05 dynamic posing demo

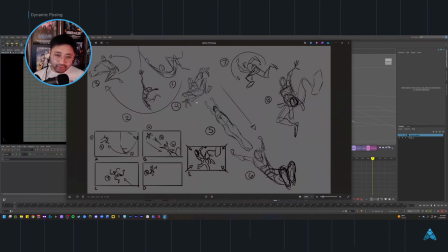So this part's going to be tricky. This is very much cheated in 2D, so I've got to find my equivalent in 3D. We need it to be pointing at the camera.
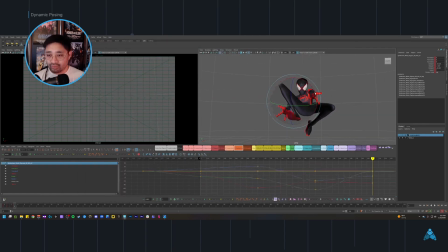Not necessarily at the camera, but we might be able to do something where, like, this. Hands aren't great flat like that, but that's okay. Yeah, okay, that might work. What I'll most likely do is
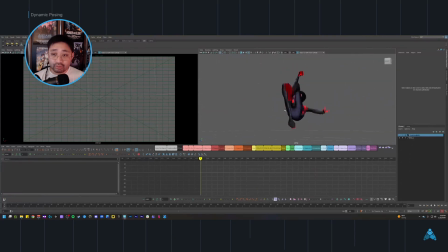cool. Making sure all of these poses work in space because the camera's going to be moving and I want it to feel proper and authentic. And if there's ever a chance, and it's a pretty high chance sometimes,
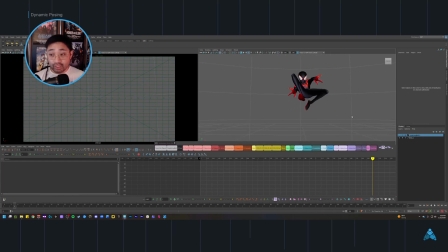but if there's ever a chance that we're going to change the camera, I want to make sure these poses will hold up.
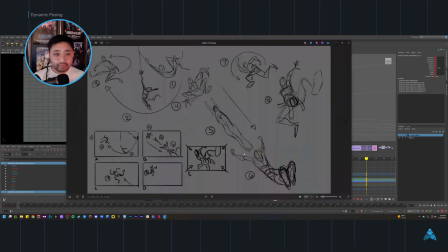Okay, cool. Let's go to our next one. So this one is like a dive bomb towards camera.
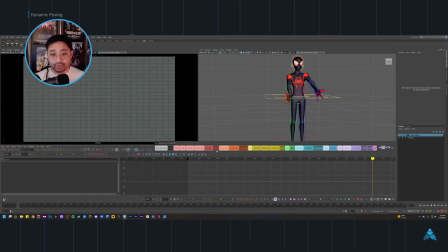I think I might be able to steal from a previous pose. Let me see. So definitely not the fingers. I might be able to grab this one and then just mirror this one.
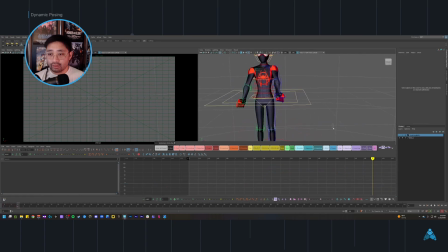Yep. And then let me see if I can get the wrist and the shoulders and the actual arm. Let me grab it from this one. And I'll mirror this one.
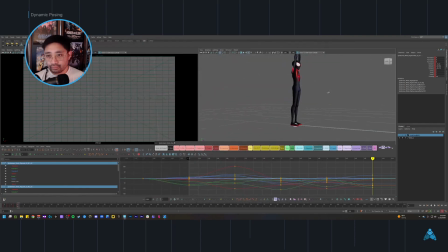Okay. It's a closer starting point for sure. I'm going to adjust this a little bit though. Let's see. Try and tighten everything up.
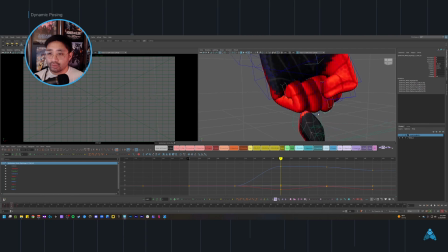Make sure it doesn't feel like there's negative space anywhere. Otherwise, it'll kind of like defeat the illusion of it being like a tight fist. Okay, fingers look good here. Let's go ahead and copy this one now.
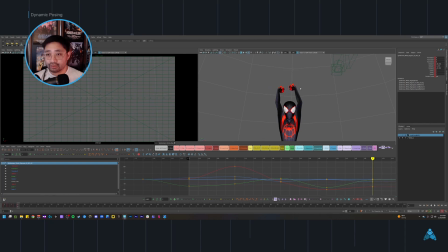Make sure that we're seeing a good amount of a break in this limb here, but then also seeing multiple planes of the shape of the wrist. I want to tuck this in even more. And then this kind of a gesture, I don't think it's just straight.
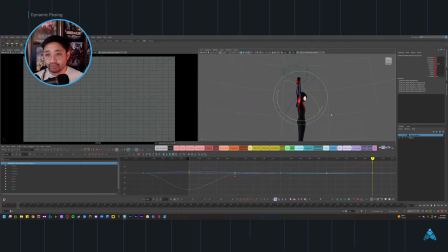I think I want to like counter bend it in the spine. So meaning in the torso, I probably might leave that be because it's going to have to be traveling straight down like this. Okay, so depending on the angle of the character in relation to the camera,
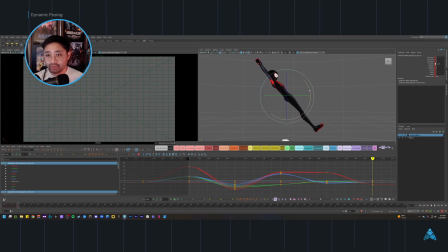I might have to get rid of this like, okay, cool.
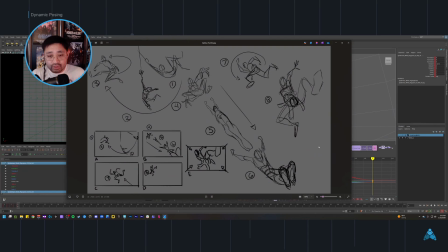And then I know I got a little bit of twist in there too, just to make it not so linear.
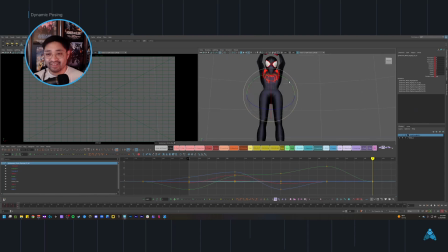Sorry, linear. Sorry about that. Let's go ahead and let's go ahead and work that in. I'm definitely gonna want to get rid of that hip bump right there, and I'm gonna avoid making too big of a shape changes in translates for now.
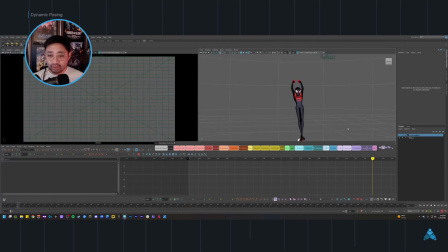I have a feeling I'm gonna want to do that more once I actually get in, and put this pose in place in space. I want to do it more towards camera. So now is like a good time, even while I'm doing through this, and even like while earlier while I was posing, right?
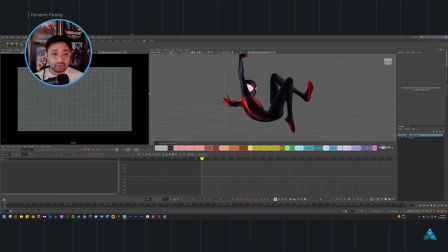It would have been a great time, and you can do this even now if you want, but
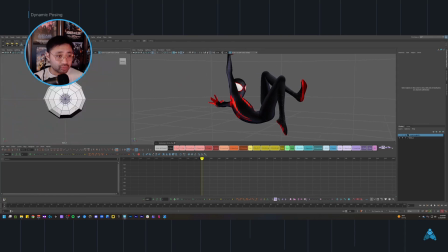whether you want to change this viewport, I completely forgot about this because I was working in the other viewport, and putting this like on silhouette, and even working in silhouette, right? I'll change the viewport so the wireframe isn't on.
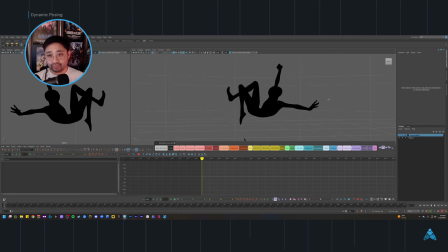Like this will help you get a real good sense of whether your poses have good silhouette or not, and whether they've got like good gesture running through them. Cool. Pretty successful so far, I would say.
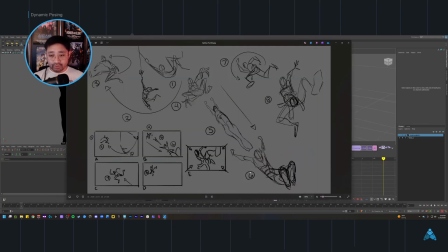Let's keep going. Okay. And then this one is pretty close to this one where he's like, landing on the camera.
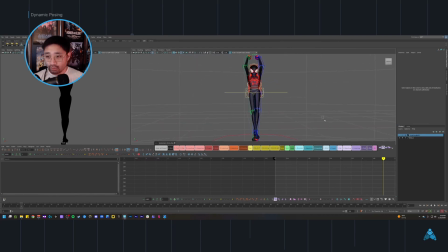I'm not going to have to do too much here. So let me take my, the hips, for those out, but also the